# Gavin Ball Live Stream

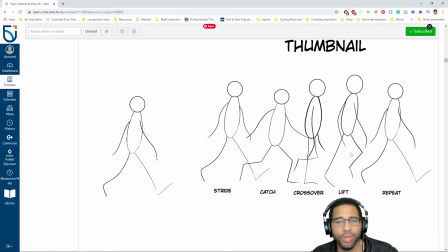[33:29]
I think you have both the stride and the repeat, and then when it loops, you're getting a double hit on this animation. So just drop one of those so that you go from this to this to this to this and then back to this, okay?
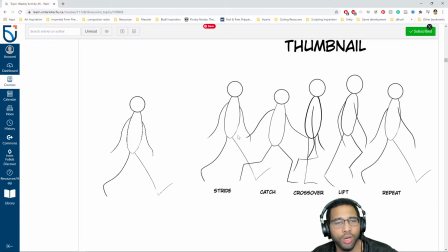[33:43]
Or this to this to this to this and then back to this, okay? So you just don't want to double up on a pose that is too similar, okay? Otherwise it'll look like the animation is not looping properly. So I think that's the main thing I'm picking up on here.
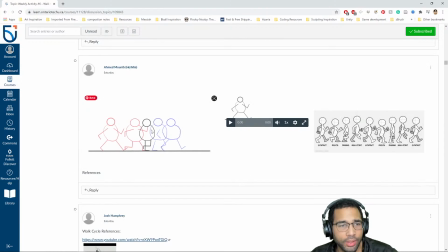Okay, this is interesting. It's a little hard to evaluate. The main thing I would say to you, and this is a big thing, make sure that your character animates in place, okay?
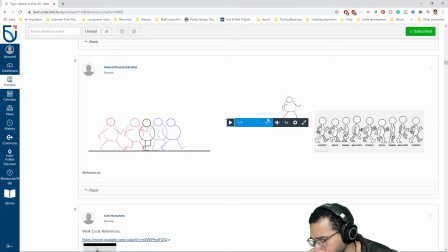[34:14]
And that goes for everybody. Don't make your character walk across the screen. It'll be impossible to get that to work in your engine. So make sure that your animation is animated in place with the feet sliding backwards, okay?
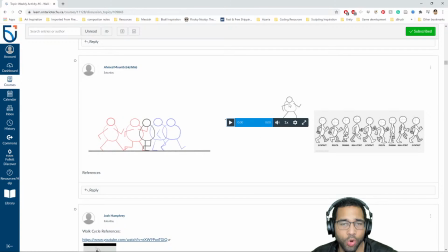[34:33]
Otherwise, trying to get this to work programmatically will be super difficult. All right, so just be sure of that. And actually, I would say the same for jump cycles. It's going to be tricky, but ideally, if you can do it, make the jump kind of stay in place, okay?
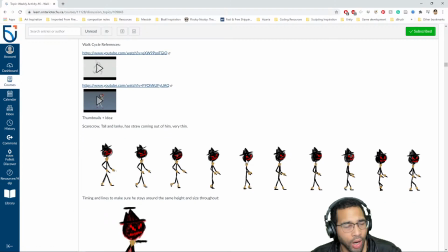[34:50]
And then kind of land as best as possible. All right, and this one's also interesting. It kind of works.
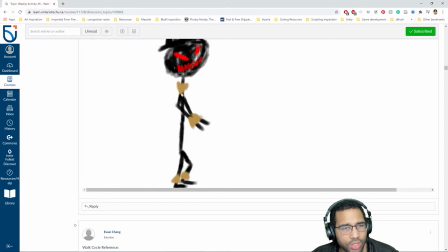[35:00]
for the most part, it works. I think we're just getting lost in which arm is which. I think you're getting some scale issues where this upper arm looks to shrink. Looks like it's shrinking. Okay, and your up down is kind of working, but I think it could overall be more fluid.
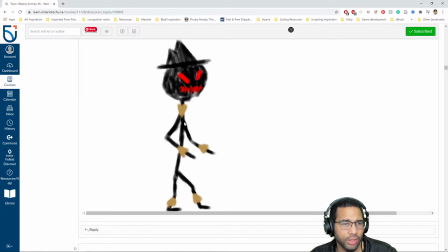[35:19]
Other than that, I like it. I like the head turn. I like the direction it's going. It just needs some tightening up, some cleanup. But it's cool.
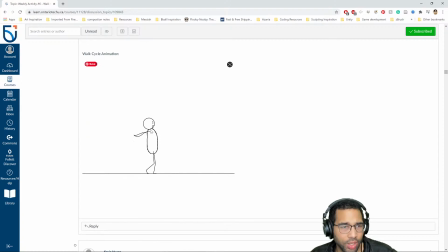[35:34]
I like this one. I think those seaweed arms could use a little bit of work, and there's a part of the animation that does pop. Okay, so just try to identify where it's popping, and get that to read a little bit more fluidly.
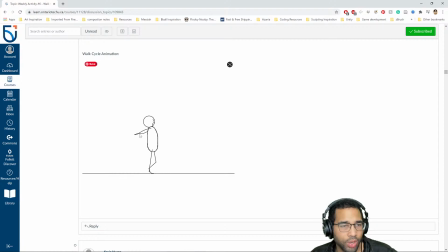[35:50]
And those arms design choices, you might want them to get a little bit longer, but I think other than that, like, not too bad. Feet are working really, really nicely. Get a really strong sense of 3D movement here. See that hip kind of tracking forward and back for each step. I think that you've done a really, really nice job on that.
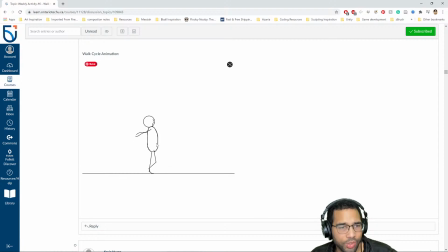[36:10]
I would suggest putting a belt line as well, and maybe a center line as well to further drive that home. And ideally maybe a corresponding rotation on the shoulders as well. So when the hip rotates back, the shoulder rotates slightly forwards, and vice versa. The shoulder of the same side, I should say.
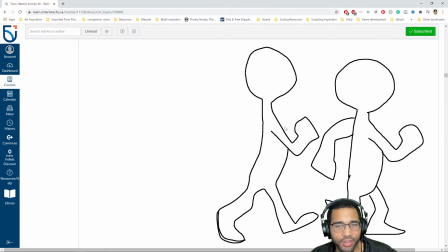[36:32]
Alright, and this one, yeah, this one's just like 2 drawings, I feel like, so not quite enough there to do anything with.
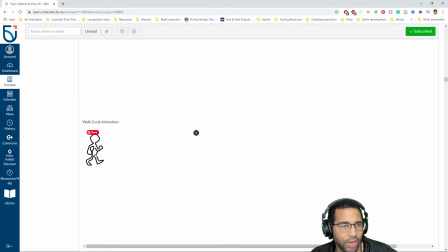[36:41]
And be careful that you're just using the outside, the silhouette. Try to avoid that. Work from the inside out. Identify where the legs originate from. Again, just revisit the video we looked at the way we did things last week,
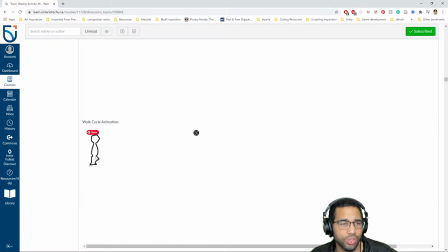[36:56]
and that will kind of inform the choices that you're making. Okay, so this one is it's not quite working.
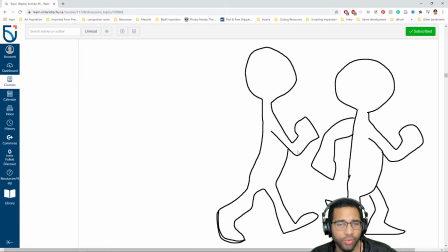[37:03]
You're getting too drastic of a change and happening over too quick a time period for this to work, and you don't even have the far arm, the rear arm. We want to at least see that.
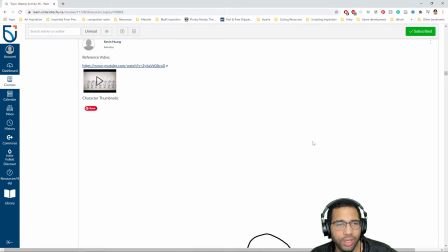[37:16]
So yeah, so it's not quite where it needs to be. All right.
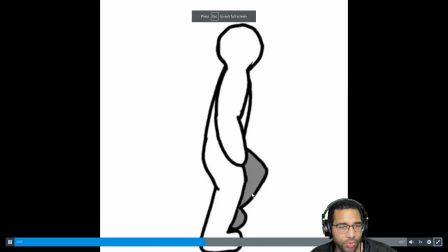[37:24]
So this is the one where it looks like you went in, you did all your in-betweens, you did the left leg and the right leg.
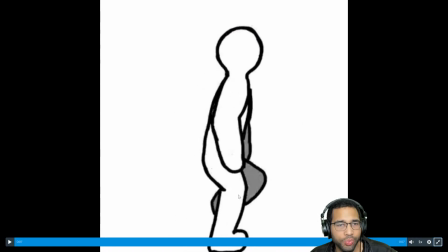[37:30]
It's pretty solid.